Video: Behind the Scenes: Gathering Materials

Hi everybody, well the title says it all. We are going to be working on, and by we I mean myself, me, myself, and I, we are going to be working on our brand new incarnation of the channel's intro.
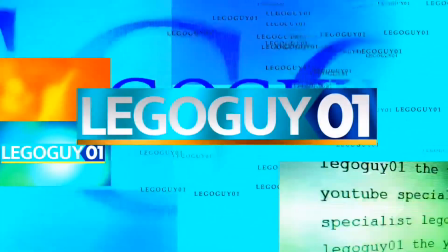29s
So you know I've had these distinct looking channel graphics for quite a while now, since January, and I have had the same intro since January with some slight modifications, but we are going to keep the graphics. We're just going to try to jazz things up a little bit. I've decided I'm going to keep this look for quite a while, especially because of COVID. So, this time, you're actually going to get to see me work on it. And we're going to break it down for you. We're going to start off with the basics, and then you're going to see the finished product. So before we begin, I want to show you guys some insight into my original version of the channel's intro. This was the original version, which was made back in... Actually, it was made back in December, but I did not launch it up until January. It includes some demos that I had on my camera roll all this time, and still do. I have them on my hard drive. As you can see here, that's the video of the camera guy walking by.
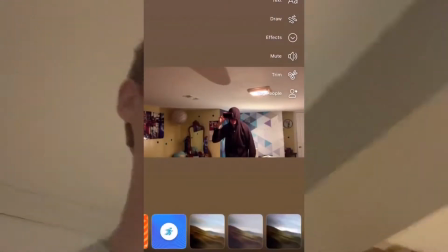93s
That's MLG Dude. That is MLG Dude holding a camera, a phone camera, if you will.
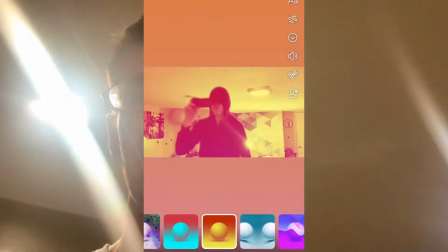98s
We dressed him up all in black to create the shadow effect. And then eventually, later on, we superimposed some more backgrounds over him.
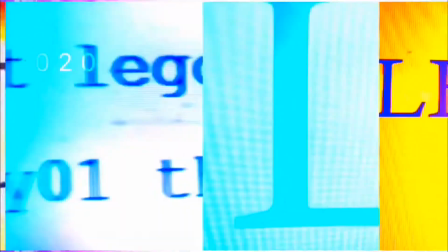106s
And then the pan across the screen with the different graphics, and bada bang, bada boom, you have the channel logo reveal. Well, again, this is all going to get jazzed up. It's going to have the same concept as before, but we're going to do some reshooting. So I'm going to need to use MLG Dude again. So here's a shot of my desk.
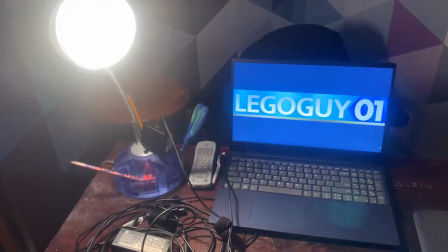126s
This will be used as the intro's end cap background. This is what it's going to look like when the intro is over.
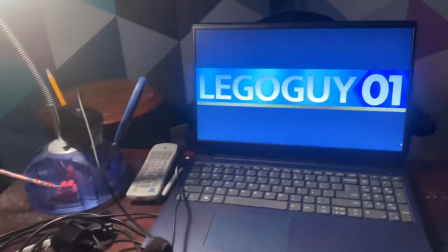133s
So at the end of the intro, you're going to see this,
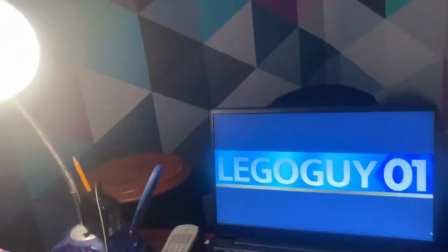136s
but it's going to have a bit of a filter. So now I'm going to do a quick shot of this, which you're going to see sampled in the background.
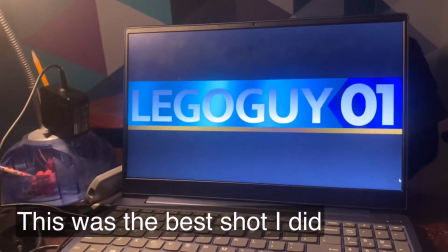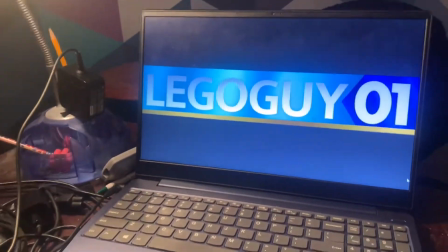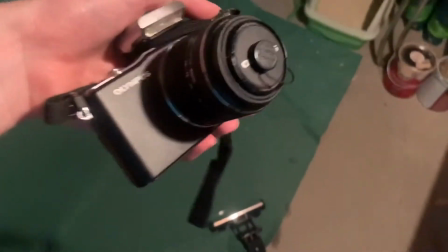153s
So now here comes my favorite part of the project. We're going to use my mom's Olympus digital camera.
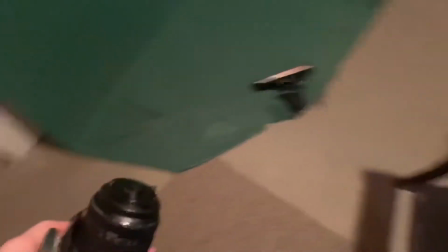159s
I'm still waiting for my own video camera, but I decided to use my mom's.
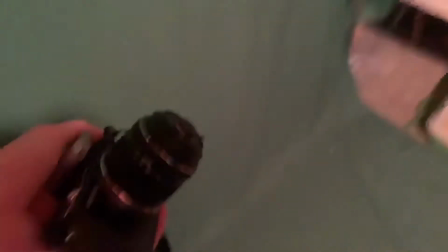164s
So, what are we going to do with this? Well, you know the phone lens at the beginning of the intro?
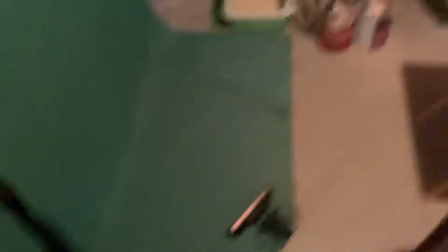169s
Well, we're going to replace it with a camera lens. And this time, because we now have the green screen, we're going to add an even better effect.
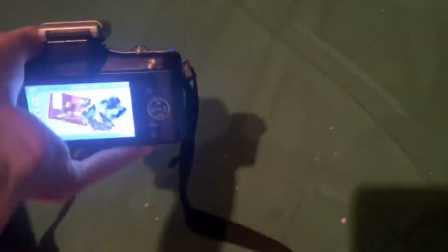177s
Alright, so now the camera's on. And here's the lens.
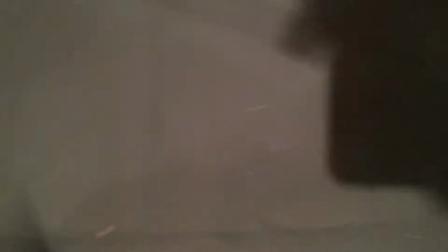182s
It's a little dark, so maybe I might see if I can stage it in a better angle.
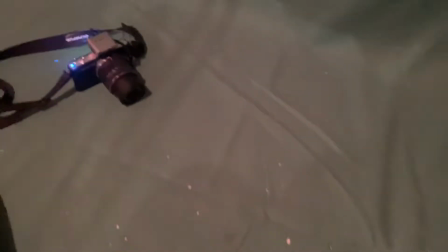188s
Heck, actually, wait a minute, I know what I'm going to do. When you're in doubt, use a flashlight.
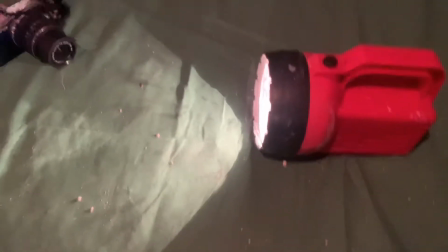194s
Here we go. Bright light.
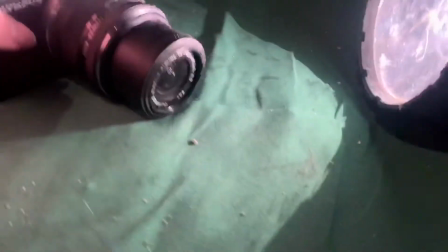199s
Now we're going to have to do some playing around here. I think if we zoom it in this closer, it might actually work.
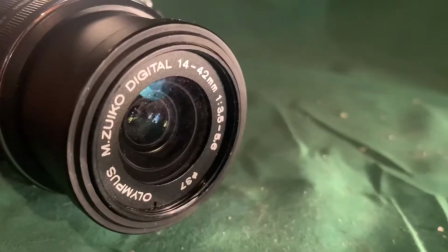207s
Yeah, that works. Alright, there we go. I've got the shot I want.
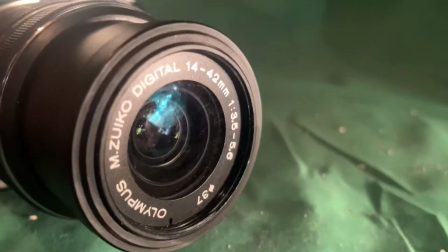212s
You can see the bright light in the camera lens, as well as the flash with the flashlight.
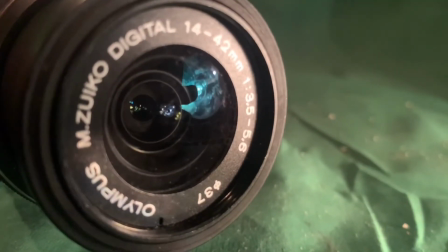219s
And let me just get that part in focus, and there you go. You have a good shot.
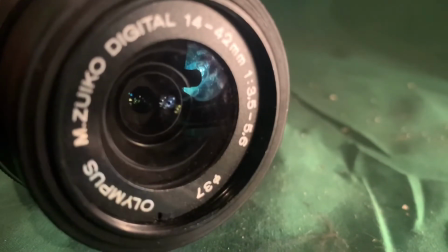223s
I'm just going to have to hold this here, and this will be part of the intro background.
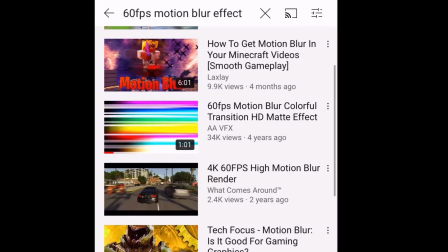230s
So after doing a great deal of searching, I found another clip that will be useful for my video.
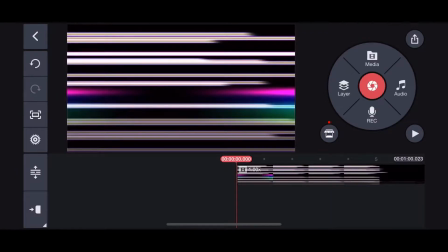237s
Alright, so this is basically like a time-lapse motion blur, as you saw in the YouTube search.
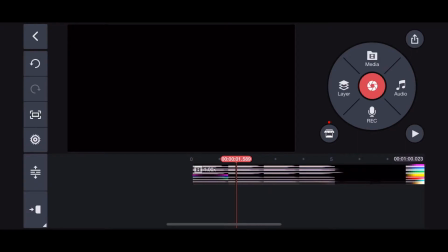242s
And I wanted to add this cool effect because I figured it would definitely make the intro look slicker. So now I chopped out all the black backgrounds because I didn't want any of that. There were a lot of them in the video, as you could see.
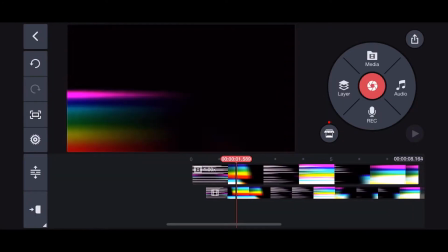254s
And I'm going to export it, and then I added another layer over it. That way you get more flashing lights.
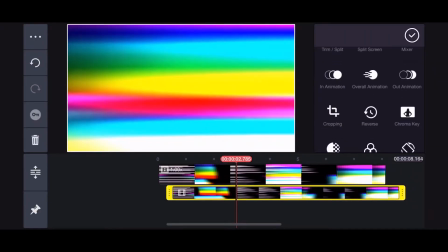260s
The more the merrier.